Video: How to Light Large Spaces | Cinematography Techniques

Welcome back to 4-Minute Film School, guys. My name is Kevin. So glad you're here to join us. I'm so stoked to get into this episode.
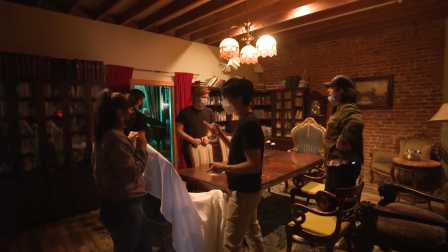0:06 Today we're going to be lighting a big area.
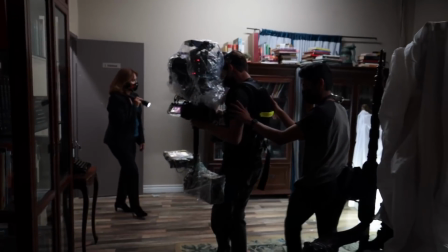0:08 We're having an actor do kind of a one take through a couple different rooms, and we have to figure out how to light each room consistently throughout the entire one take. I cannot wait to get into this. I'm going to show you how to do this. All right, guys, let's jump into it. Let's get it. Let's get it. Let's get it. Okay, let's get it.
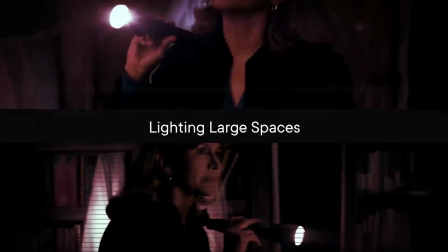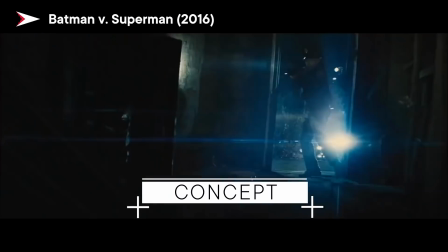0:35 So the concept and the story behind our shoot today in this scene is we kind of have like a detective or private investigator,
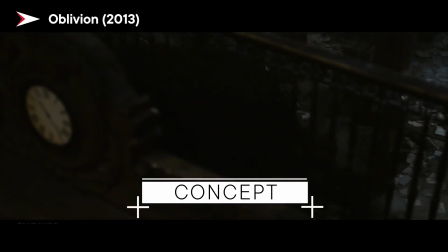0:43 kind of like a Jessica Jones type, walking through like a private estate that's been abandoned. It's gonna be nighttime, it's gonna be really dark, really moody. We're gonna use some ambient moonlight in there,
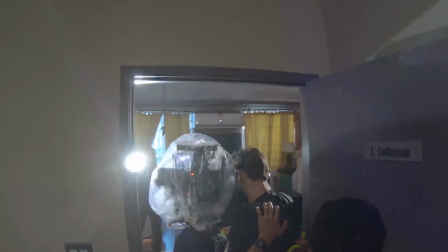0:54 but she's gonna be kind of looking around a few different rooms until she lands in this one spot where she's gonna find a little surprise, but stay tuned to find out what that is.
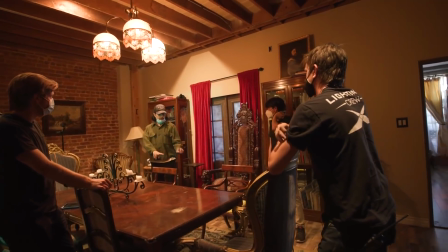1:03 As we do the 180, we kind of back up a little bit and having foreground, like even if it's just some of this stuff that we kind of follow her through,
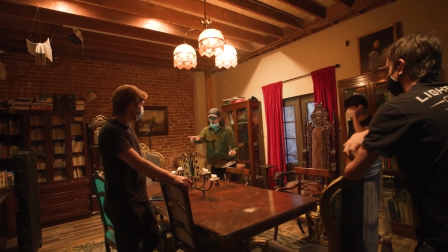1:09 and it's like we're passing through as she walks and we're like passing through the foreground. So today is gonna be a little bit of a tricky shoot in that there's a lot of moving parts.
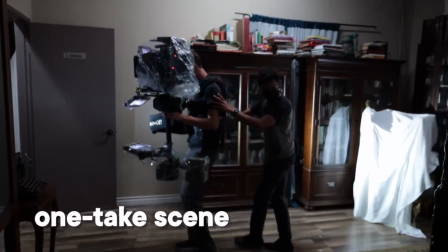1:17 First of all, it's a one take, and we're lighting for a big area. Camera's gonna be moving from room to room to room without cutting once. And so everyone kind of needs to understand all the things that go into it, all the movements, where the lighting's gonna be. Something I really love to help the crew kind of understand and kind of get a vision of what the shot's gonna look like is I use an app or an electrical viewfinder called Lightbridge.
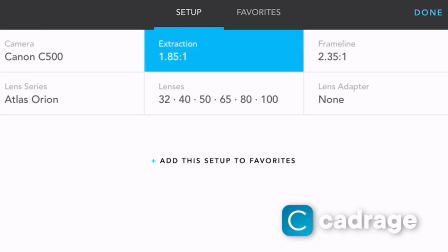1:41 And this app is awesome because you can dial in the exact camera, the sensor size.
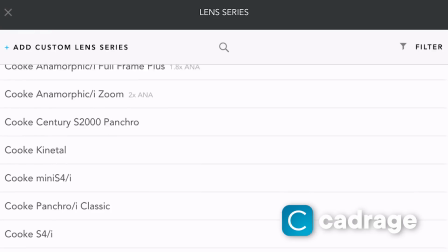1:46 You can even dial in the anamorphic aspect ratio that you're gonna be shooting in, which we're shooting in anamorphic today, so Lightbridge helps with that.
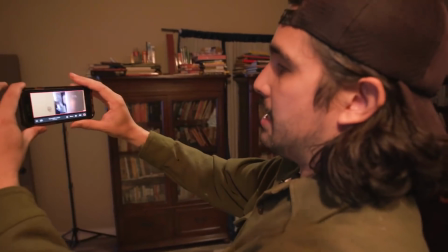1:53 So what I do is I take my viewfinder and I kind of plot out where we're gonna be moving,
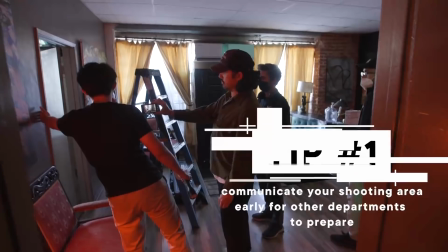1:59 and I move throughout the entire scene and I record it, and I can show the entire crew exactly what we're doing,
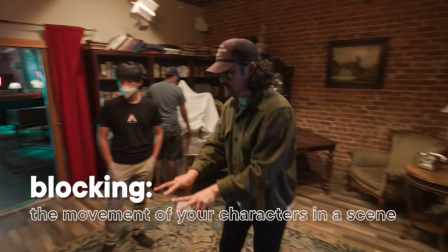2:07 where we're moving, where the lights need to be, where the blocking's going to be, and it gives everyone just kind of an understanding of kind of how the whole scene's gonna play out. So our location today is MagArt Studio in downtown LA,
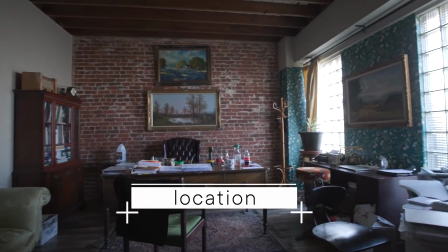2:20 and the reason we chose this location was because a lot of the set design was already kind of there. It already was made for us, so it kind of made our job easier. We knew that this scene in particular had a lot to do with lighting, a lot of rigging,
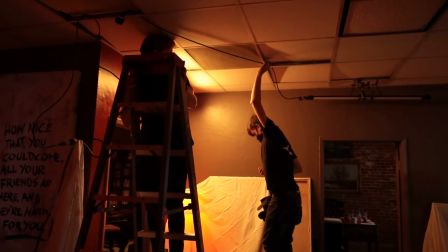2:33 so we really wanted to focus more on the lighting and making sure that was dialed in and not have to worry about creating a whole set. So this location works a lot. We're really going for kind of an abandoned type of estate where there's no one around. It's going to be very dark. And this location just works perfectly for that. Oh, sorry, you're not the person I'm looking for.
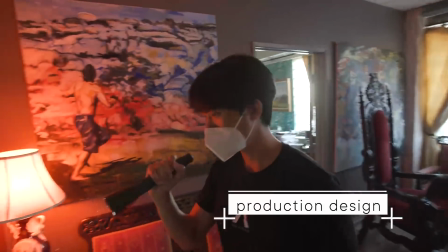2:56 You see what I mean? On cue. So one of the most important and often overlooked elements that go into great cinematic images is the art direction, the production design, everything you see that's not the actor or the lights being shown.
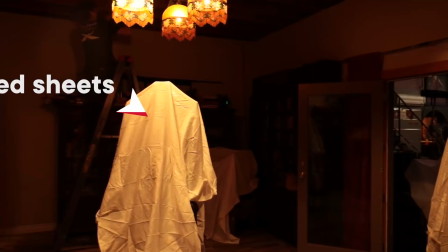3:10 As you can see, we've got sheets kind of over a bunch of different things to kind of really sell the abandonment of this place, and it's just left here.
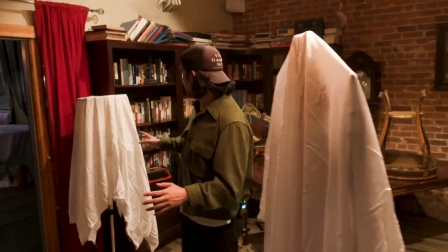3:18 When our actor points the flashlight at some of these sheets, it's gonna bounce right back at her, kind of exposing her a little bit more.
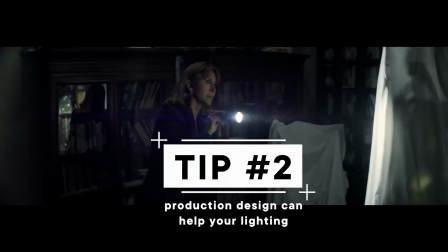3:26 And that's really important when you're doing dark, low-key scenes, is making sure you can see stuff. You don't want it so dark that you can't see your character or your actors. You wanna be able to have some sort of way to kind of give them some light and some definition. It's great production design, it's super smart, and we're kind of utilizing everything we can to make a great image.
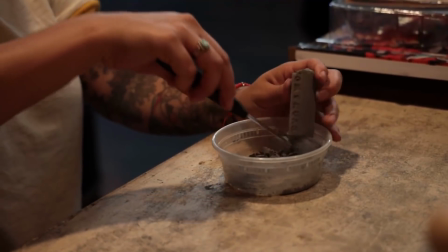3:46 To add a little bit more spice to this and to really sell that we're in an abandoned estate,
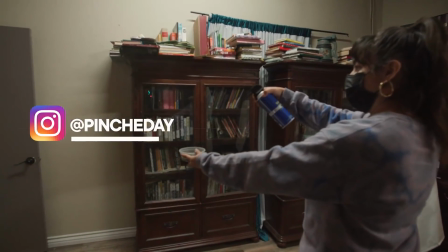3:51 the art director, Day, she hooked it up with her own concoction, which is basically compressed air mixed with chalk.
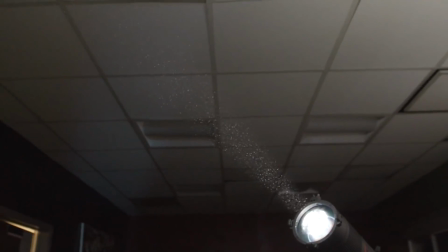3:58 And what this does is it creates these little dust particles that you can actually see. It's not so much haze, it's not so much fog, it's thicker particles that are in the beams of light.